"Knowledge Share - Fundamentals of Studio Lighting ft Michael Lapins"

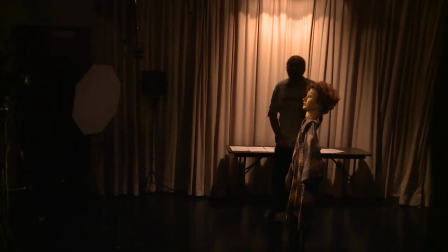What we'll do is we're just going to talk basic lighting principles.
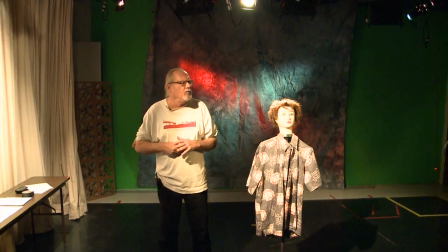We're going to do some different lights, pop some different lights in and out that are different types of lights so you can see how they'll work and affect.
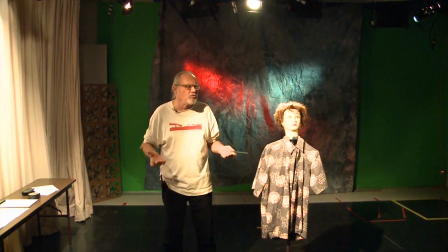What we're dealing with is three-point lighting, referred to as such because there are 3 points of light.
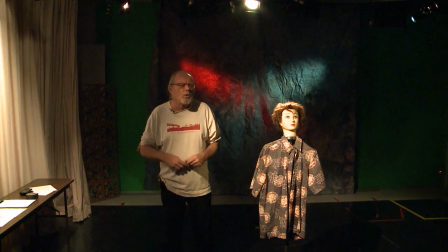The key light, which is normally your main source of illumination.
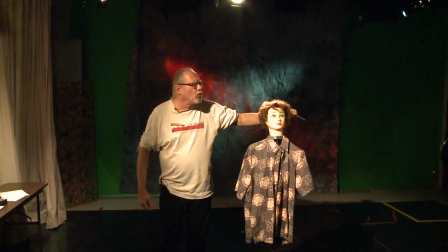Your fill light, which is set to a lower ratio to try and create modeling, as you can see in here.
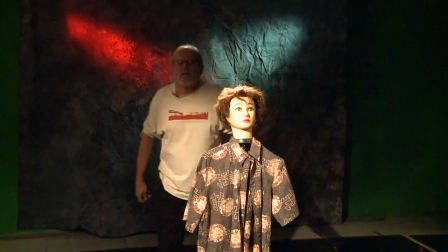For instance, if you bring that Leco up slightly, you'll start to see how this will balance out.
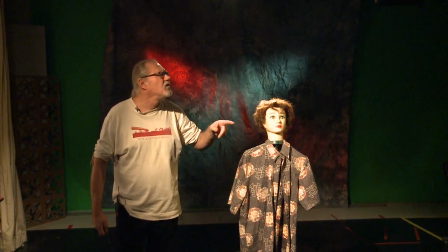It's 15, I think, or no, what is it?
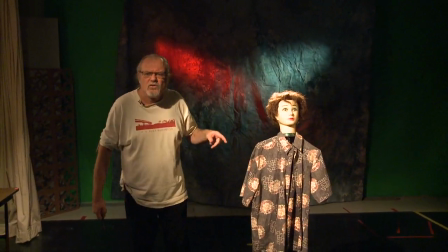It's 12. Yep. See, and bring it up all the way. See how it starts to flatten out?
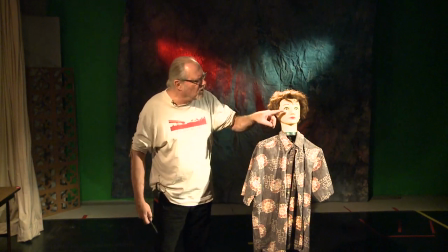And now you've lost a lot of the definition in here and that.
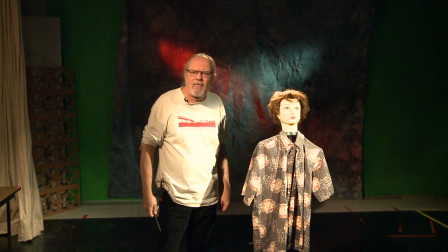If now you start to fade it down slowly, you'll start to see, okay, hold it somewhere in there.
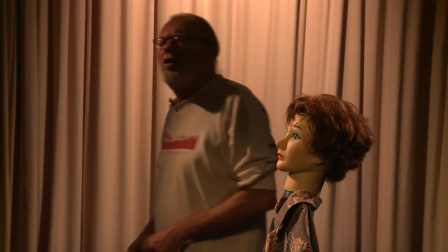You'll start to see now that you've got a different ratio. Ratios are the relationship of the key to the fill light.
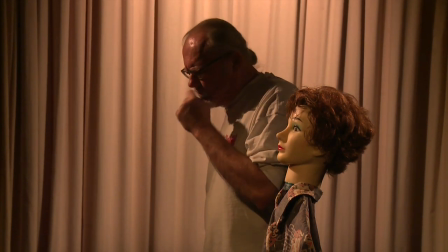Sometimes it's called high contrast or low contrast.
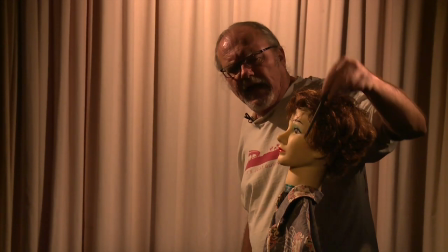And the contrast is the difference between the brightest spot and the darkest spot on the face or the scene.
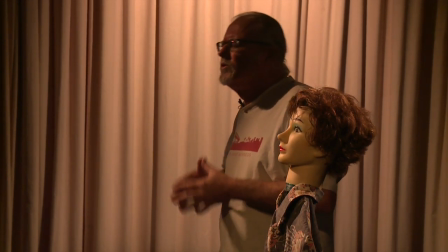Often it's referred to as, like I say, contrast. You'll either hear the term high contrast, low contrast.
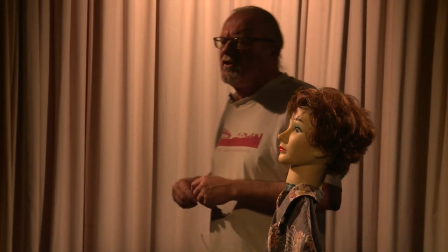High contrast being when there is an extreme ratio. For instance, bring that thing down.
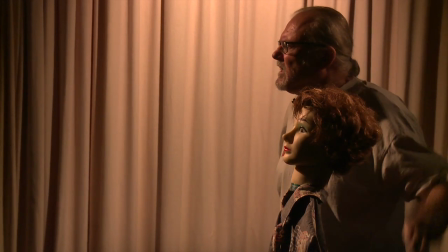That's completely now, you can see that basically we've lost all of this fill over here.
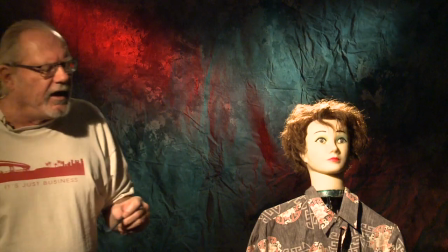So the ratio now is probably about 3 to 1. In things like drama,
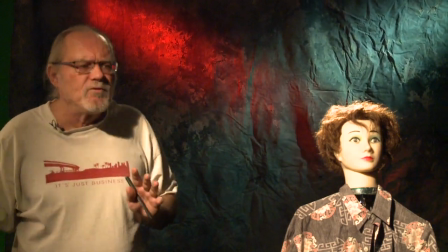or even like noir, you'll see things like 5 to 1, 6 to 1 ratios because it's really dark.
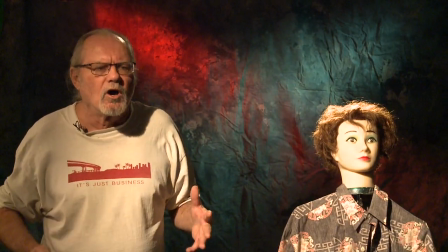Comedy, dance, that's low contrast. So you have a lot of light.
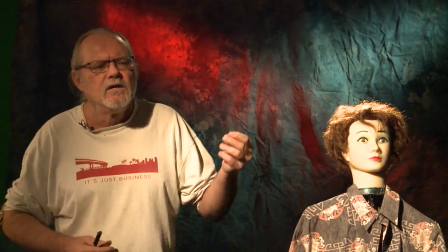So you have a very small differentiation between the darkest point on the scene and the lightest part.
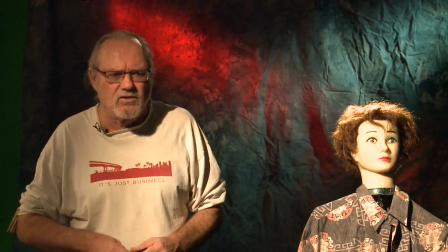So that's like normally variety shows, things like that. Dance numbers are very brightly lit because they're not dramatic.
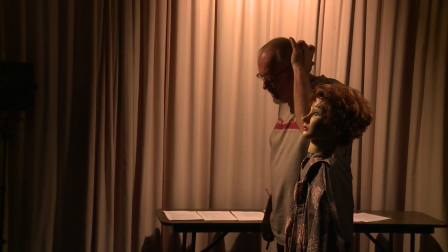So in a lot of cases, when you're lighting, again, you'll have a main source of illumination.
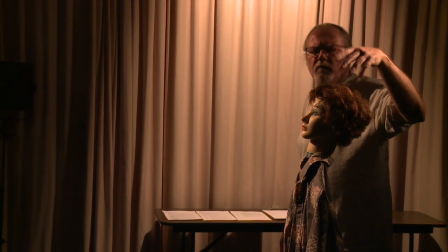Fill can be, bring that up about 50%.
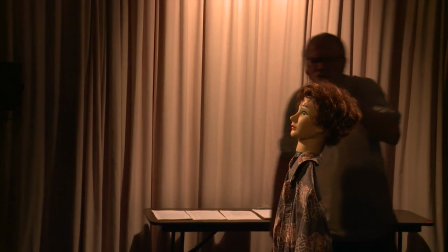That's good right in there. And then the second light being the fill, the third light is normally a backlight,
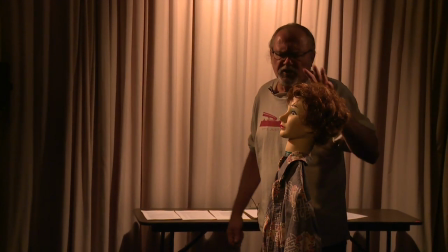which the reason you are lighting is because you're dealing with a two-dimensional plane.
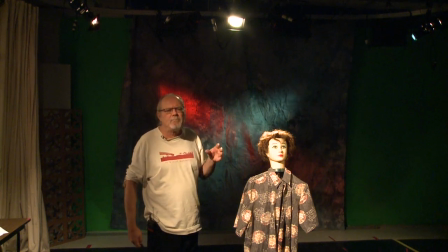And your attempt is to create a three-dimensional illusion within a two-dimensional reality.
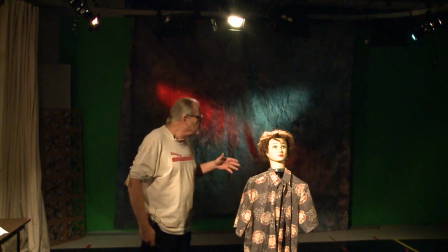So the object is to try and create separation.
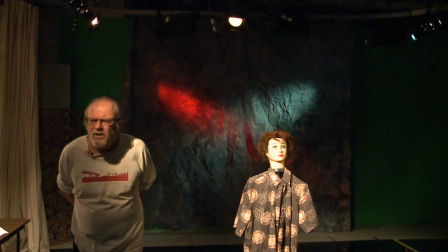So in this case, and if you bring that backlight down, the hair light, see how she starts to fade slightly into the background.
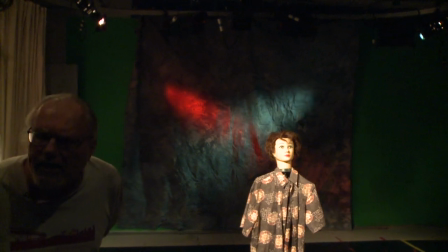When you bring it up,
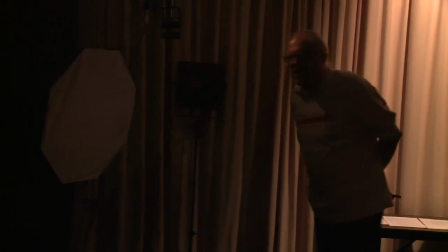it gives that hair light an edge that helps bring it away from the background.
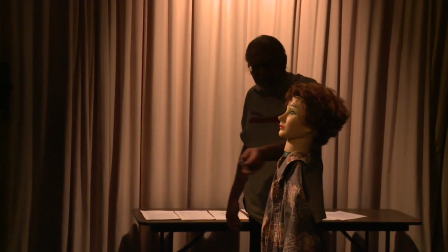A lot of times when you're setting things up, it'll be a relationship to how far forward or backward you need to be.
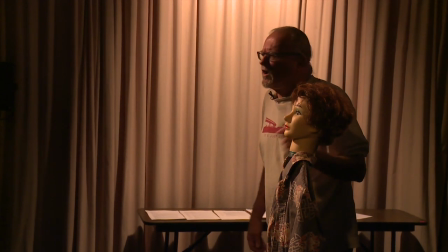Other people are different. For instance, we had Polly up here one time, and being blonde, her hair is much lighter, so you would need less light.
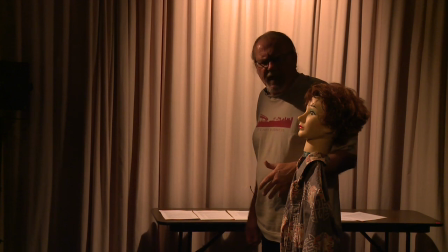Darker objects require more light. And in some cases, somebody who's blonder or fair haired,
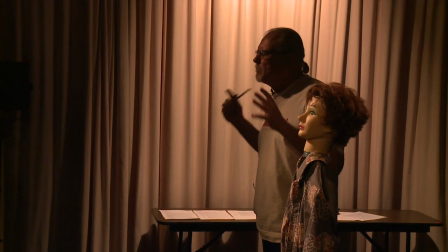then you would even keep it down lower so it doesn't look like they're burning up, because sometimes you can literally make it look like their head's on fire.
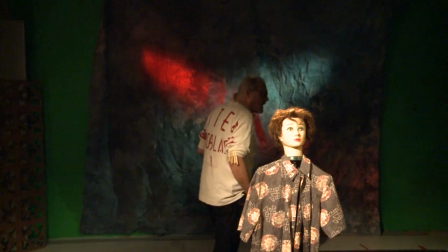So in a situation, what you want to do is do that. Sometimes on occasion, you will get a light back over here somewhere, and they'll pop it in and they'll refer to it as a kicker,
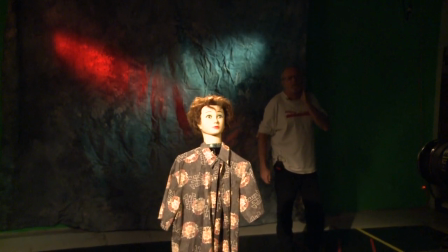which will hit just in here, which will give you a slight separation on the fill side so that you are lower here in the cheek,
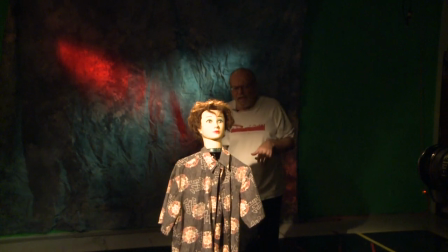a little higher here on the back ear. So they'll sometimes do that. Different types of lighting.
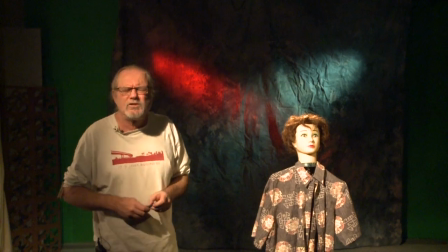I mean, TV lighting to a degree is like lighting like this, which is from a grid, which is a little tricky sometimes because it's a fixed angle.
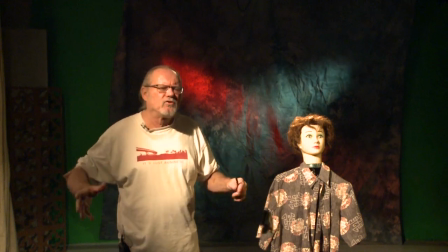It isn't quite so easy like when you have floor instruments just to go ahead and pull them out and move them around.
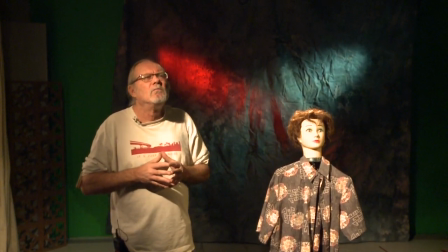TV grid lighting is kind of an art that is different than lighting from the floor, that kind of thing.